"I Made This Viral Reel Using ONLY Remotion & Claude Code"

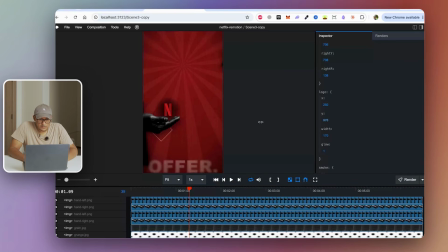So I'm just gonna pull that logo up just a little bit so it looks like it's resting on his hands. Then I'm also gonna pull up that diamond as well. Just shift it a little bit so it looks like it's marking that logo.
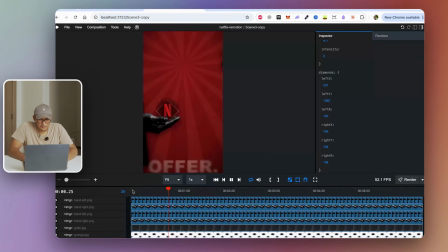Let's play that once again. All right, and that's what it looks like. Okay, so we still need to fix his eyes. So what I'm gonna do is I'm gonna raise this just a little bit over here and do the same for the right eye as well.
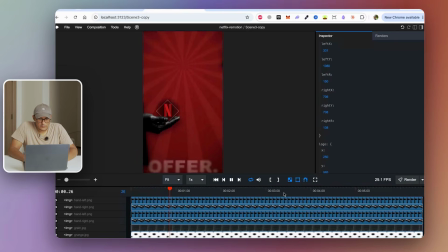Okay, that looks really nice. Let's just give it one more check.
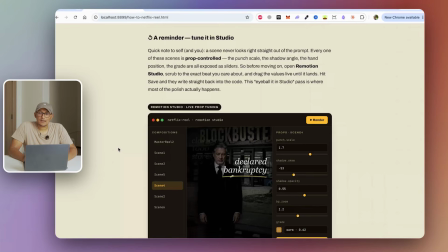Okay, amazing. And guys, this is why it's important to build your reel scene by scene. You don't want the entire thing in like one big scene, because what happens is when something breaks in scene 1 and you try to fix it, something else might break in scene 6.
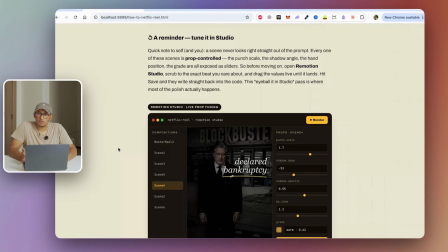So do it scene by scene, and then what you do is you merge all of them into one master reel.
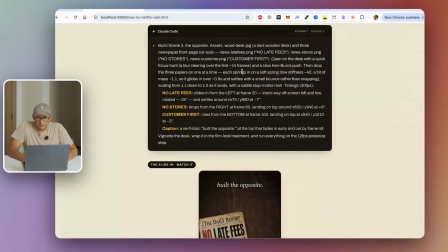Okay, so now for the next scene, this is an easy one. It's basically just a bunch of newspapers just flying in.
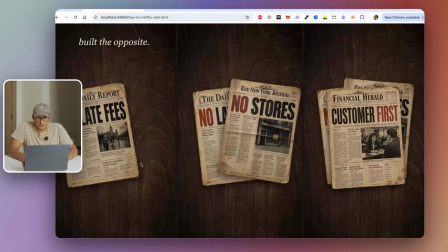And just looking at frame by frame, it's just like one newspaper coming after another.
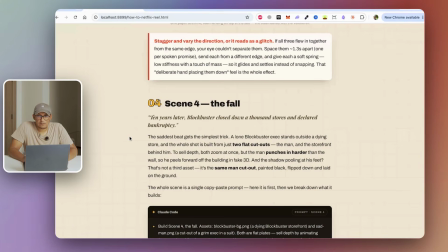And the magic here is that you have to stagger and vary the direction of each of your flying in newspapers so it looks a lot more organic rather than it just looking like everything is rushed.
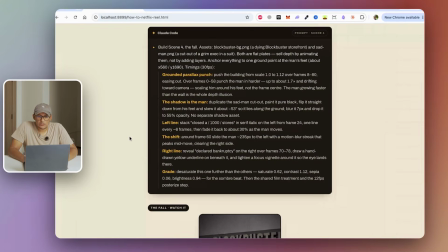Moving to scene 4, and this is where we're going to be using a parallax animation.
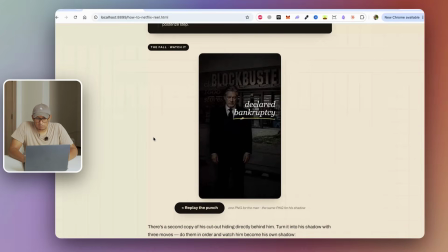So this is what a parallax animation is. So your background is moving at or zooming in at a certain speed,
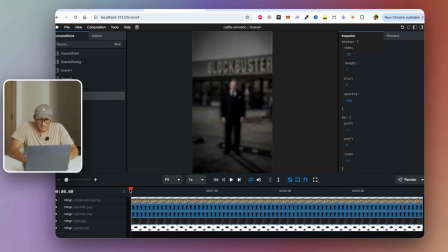but then your character is zooming in a lot faster. So what makes this scene alive, guys, is that you can look at that tiny little shadow there right next to his leg. It just makes it look like he's actually standing on the ground.
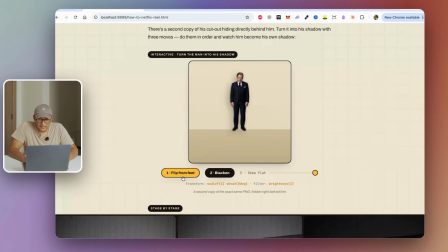And the way how you want to do it is essentially you're just duplicating the entire image and then you are projecting it on the floor. So you can also blacken that image and then you can give it a bit of a skew, and that just makes it look like his shadow.
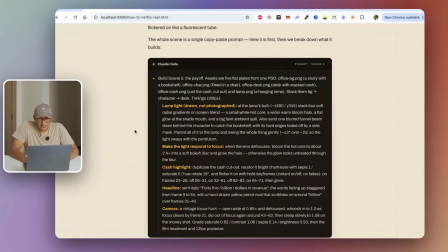It's just a bit of animation trickery. Okay, and then for scene 5, and this is the important one, we have quite a few things happening over here.
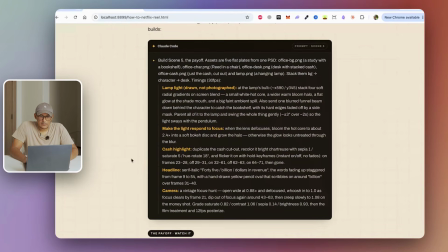So the first thing is we have an overhead lamp, and then we also have like a cache highlight as well.
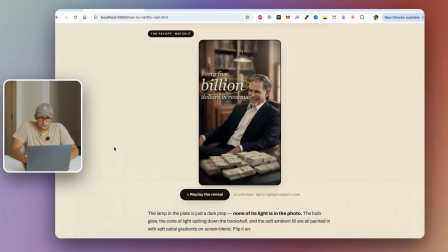And this is what that scene looks like. Now this entire scene is static.
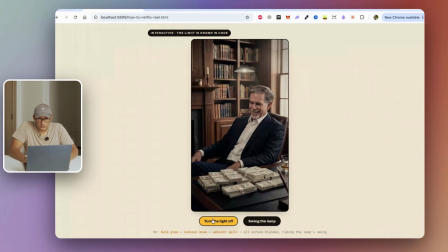Now what really makes a scene come alive is when you, say for example, you can turn on the light over here, and then you can swing the lamp as well. And that's what gives it that really nice subtle motion. And this is really easy to do in Claude Code compared to After Effects. It's basically just 2 lines of code essentially. And you don't even need to know the code.
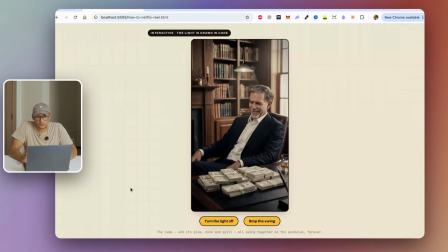You just give the exact position and the frame of the lamp and you tell Claude Code to create a fake sort of lamp lighting effect.
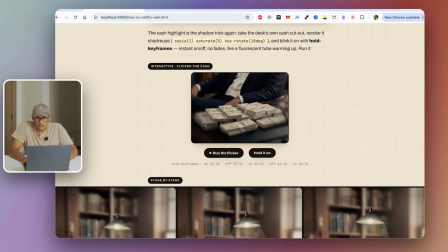And then the next is also the cache highlight on the desk. So essentially what we're doing is we're passing all of these parameters like a sepia, some saturation, and also a hue rotate as well. And this is what it looks like. So if you just hold it, it just looks staticky and not too nice.
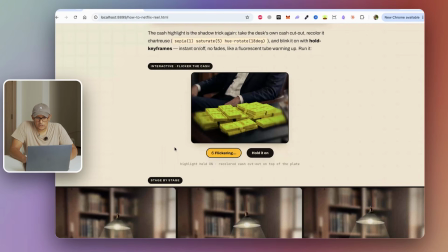But then if you flicker it, for example, you can hold keyframes in Remotion. And if you flicker that, it just looks really nice. And that's what it looks like frame by frame.
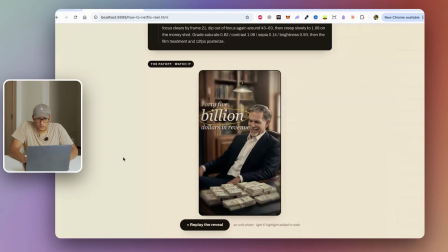And at the end, you'll get a scene that looks like this with a bit of motion blur and with a bit of punch in.
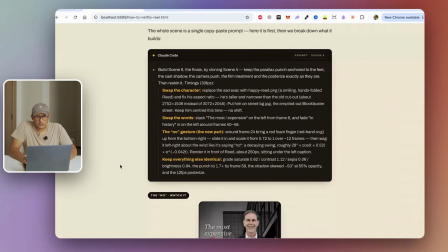Amazing. All right, so moving on to the last scene. Essentially, we're just reusing another scene and we're just swapping the character.
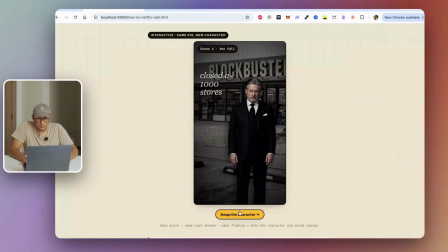So if you remember, we're just swapping the character from that Blockbuster scene. And this is what that looks like. So the punch in, the animation is all the same. We're just swapping in the character and the background. That's it.
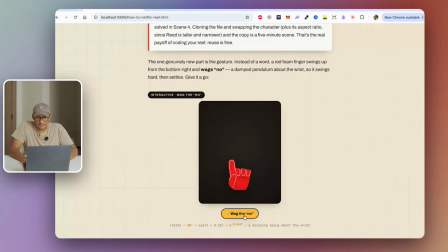And we're adding like a nice little touch, which is like that wagging little red hand over there.
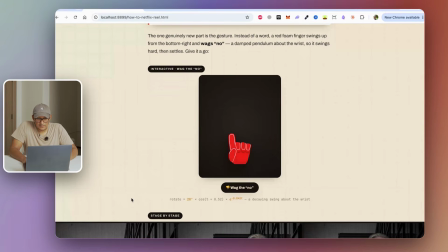And that's what that looks like. And this is the formula for that finger wag. Again, you don't have to memorize these formulas. You literally just tell Claude Code like an actual like no, and it'll just do it for you.
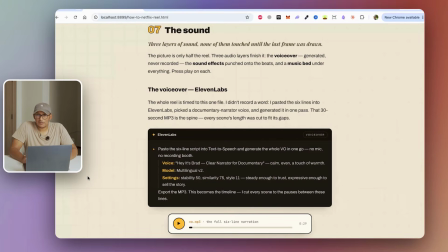And once all of this is done, guys, one of the most important steps is to also do the sound.